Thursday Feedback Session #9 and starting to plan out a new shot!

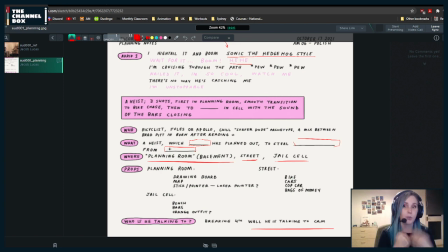(16:15)
So which stage is he in is going to also inform you of his acting choices,
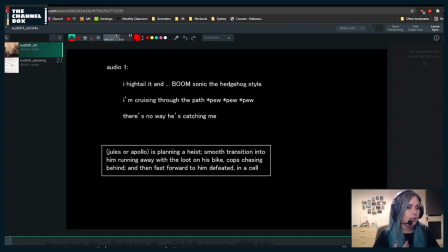(16:21)
because let's say um, this is the last time, this is like, okay,
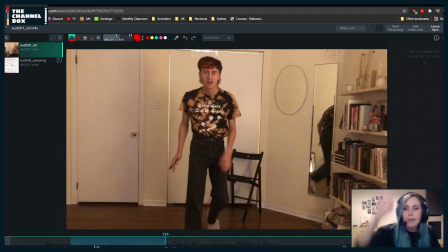(16:29)
we've already planned this amazingly, like we know exactly how everything is going to go, and we're just doing a summary so that we're ready to go. So here, what was it, the line again?
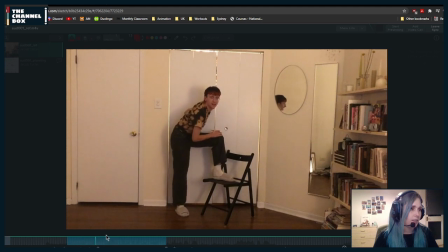(16:40)
Hang on.
I hightail it, boom, Sonic the Hedgehog style.
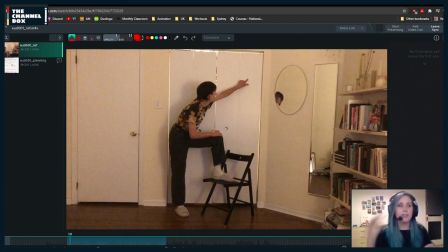(16:45)
So maybe when he says, instead of saying boom, Sonic the Hedgehog style, maybe let's say he has the maps and maybe he has a miniature version of a bicycle. This is a bad idea, but this is like the first thing that came to my brain.
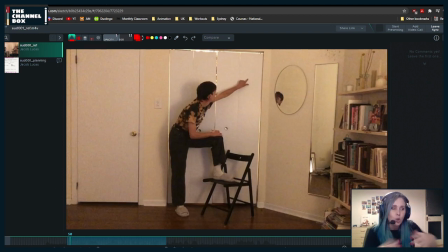(17:03)
Because if you're planning something, maybe you have like a seat, like a model of the city, just like you can do it with just squares or whatever, and it's like a road, and he says boom, and maybe he says boom, and like he moves it away with his arm to make it seem like it exploded,
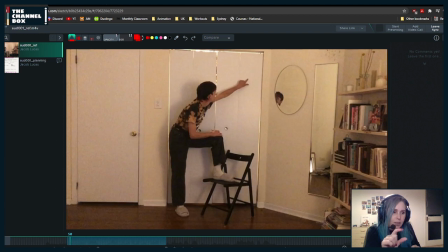(17:23)
and he grabs the tiny bicycle and he's like Sonic the Hedgehog style, and he just like he's like he moves it really fast, as if to say, this is what I'm gonna do, this is how I'm gonna escape.
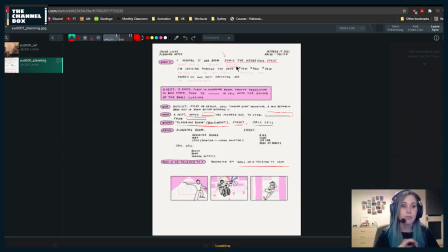(17:37)
Again, it can be that something completely different. It's just, I feel like you're missing a little bit of uh, a little bit more description to your subtext.
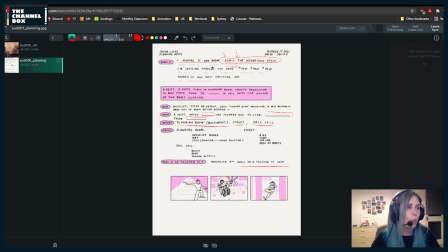(17:53)
Even for this, I hightail it and boom, wait for it, boom, wait for what? Like I feel like we're missing maybe what had happened before for him to say wait for it,
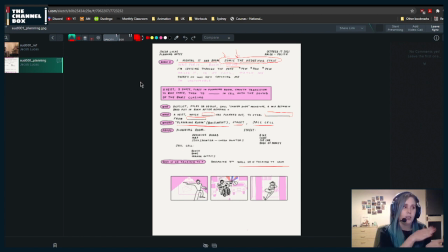(18:09)
because we're starting this shot without knowing anything from what happened before. So for him to start this with the subtext wait for it, it might feel a little bit off in terms of your like how it informs your acting choices. So like maybe
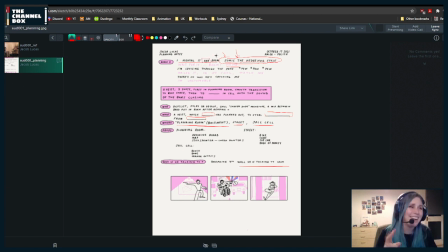(18:30)
the and is the wait for it, but the I hightail it could be, this is how it's gonna go, this is what we're doing, something so that like maybe you see the determination of that character, something that is a little bit more specific to that.
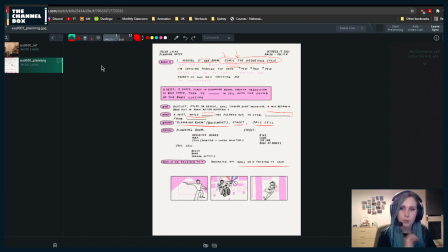(18:47)
I think that that's going to help you a lot in terms of your reference, because
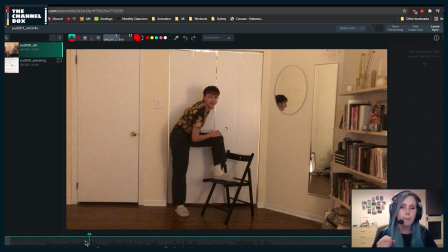(18:55)
here if he's planning, I feel like we're the only moment where we see the planning is this, and it happens so quickly that we're missing out the idea of, oh, they are planning a heist.
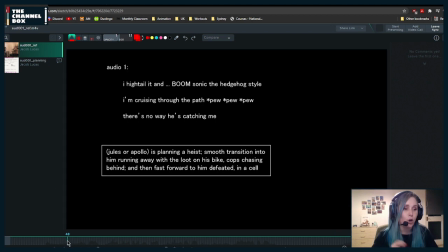(19:12)
It happened so quickly because think of this, no one has seen anything about your shot,
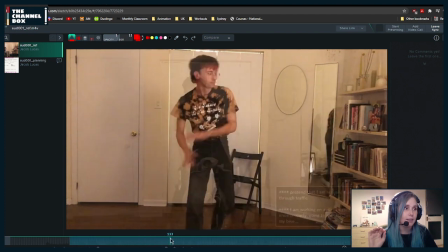(19:17)
and they need to understand what's happening in this at the beginning here,
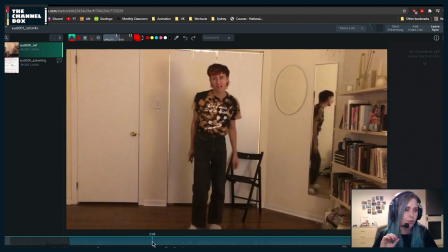(19:24)
and it's happening a little bit too fast. So let me play it again.
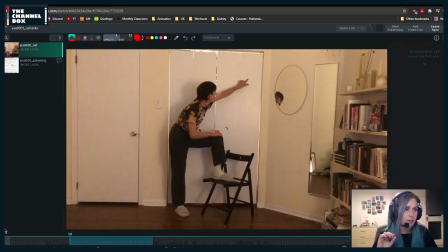(19:29) Hightail it, boom, Sonic the Hedgehog.
It's like we need to very, very quickly be like, oh, when he did that, it meant that they are doing something about planning, and then by the time that we caught up to it,
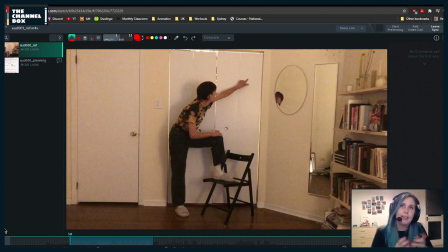(19:42)
you're moving into another shot. So if you keep with the idea, okay, they are planning the heist, what can they do? What can this character do to keep showing us that he's actually planning this very, very specifically?
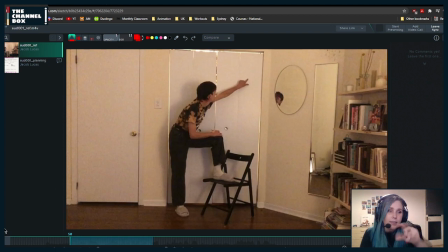(19:57)
Again, like I said, maybe he has the tiny bicycle model and he moves it around, or maybe it's on, like, maybe let's say it's the whiteboard and there's like a magnet of the bike,
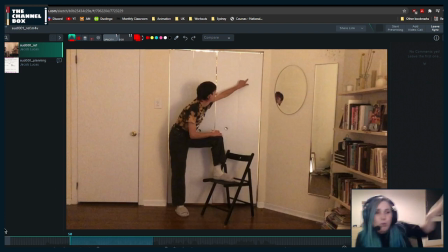(20:10)
and he's like Sonic style, and he moves it really like really fast with it's just a magnet, so he just drags it around, and it's like a drawing of the city rather than a model, a 3D model.